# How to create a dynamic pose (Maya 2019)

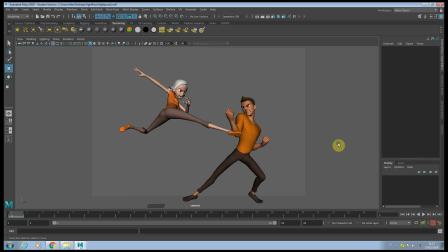1158s
I think so far that's the best we can achieve with the rig, and as usual I'm gonna do a little correction with the blend shape just to make it look a little bit nicer. Okay guys, so now that we're just a few tweaks and stuff like that, I'm gonna show you how do I do the cartoon render here in Maya.
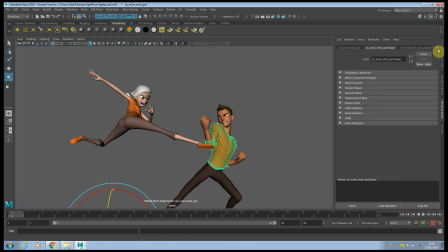1173s
So we can start by selecting the geometry of the character, go in the attribute editor, find the material here, and here you can search for the ramp shader, okay?
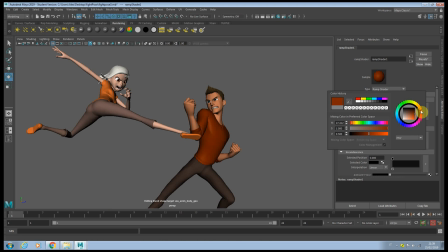1186s
We're gonna select a similar color, doesn't have to be exactly that one, but just do, okay, something like this. So we're gonna set this on brightness,
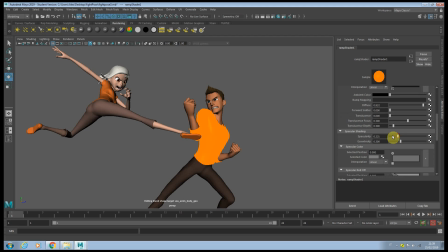1205s
and then we're gonna go over here and reduce this to value to 0. You're gonna click here and choose another gradient. Okay, a little bit darker.
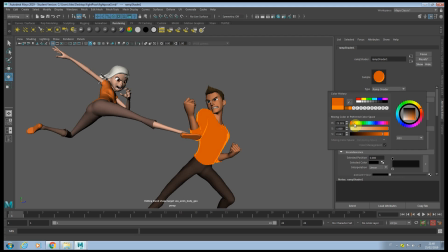I can make this a little bit lighter. Now, of course, when you do this, you guys wanna make sure you have lighting. So create a light in the scene.
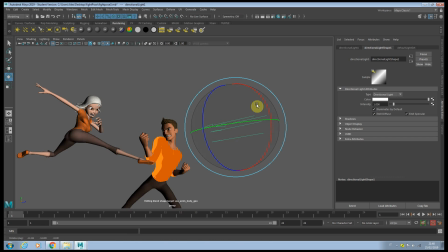1245s
Okay. As you can see, actually we switched the color.
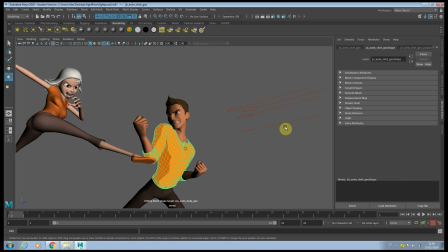1258s
Okay, and now you can adjust the shadow on the way you want it, okay? And you can do basically the same for every single part of the body.
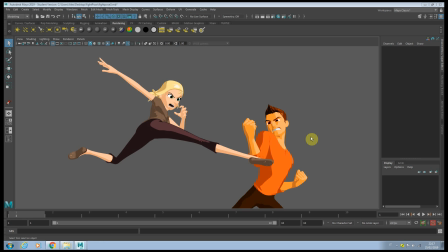1267s
Okay, so I complete the rest of the image, you know, add color and everything. I change a little bit the camera position to make it a little bit more dramatic, but for this tutorial is done, guys. So I hope you could learn something from it. And you know, now you can use all those little techniques to improve your posing, especially if you're doing like a fighting sequence or something, you know.
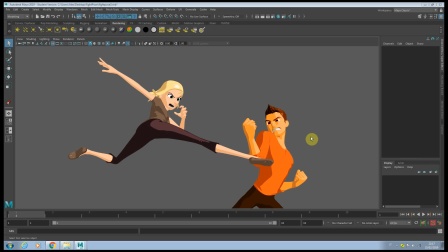1284s
Even though you want to do a realistic animation, you can still use some of this technique to improve the line of action, to direct the audience exactly in the point where you want. So I hope all this was helpful, guys. Have a great week, guys, and see you next time.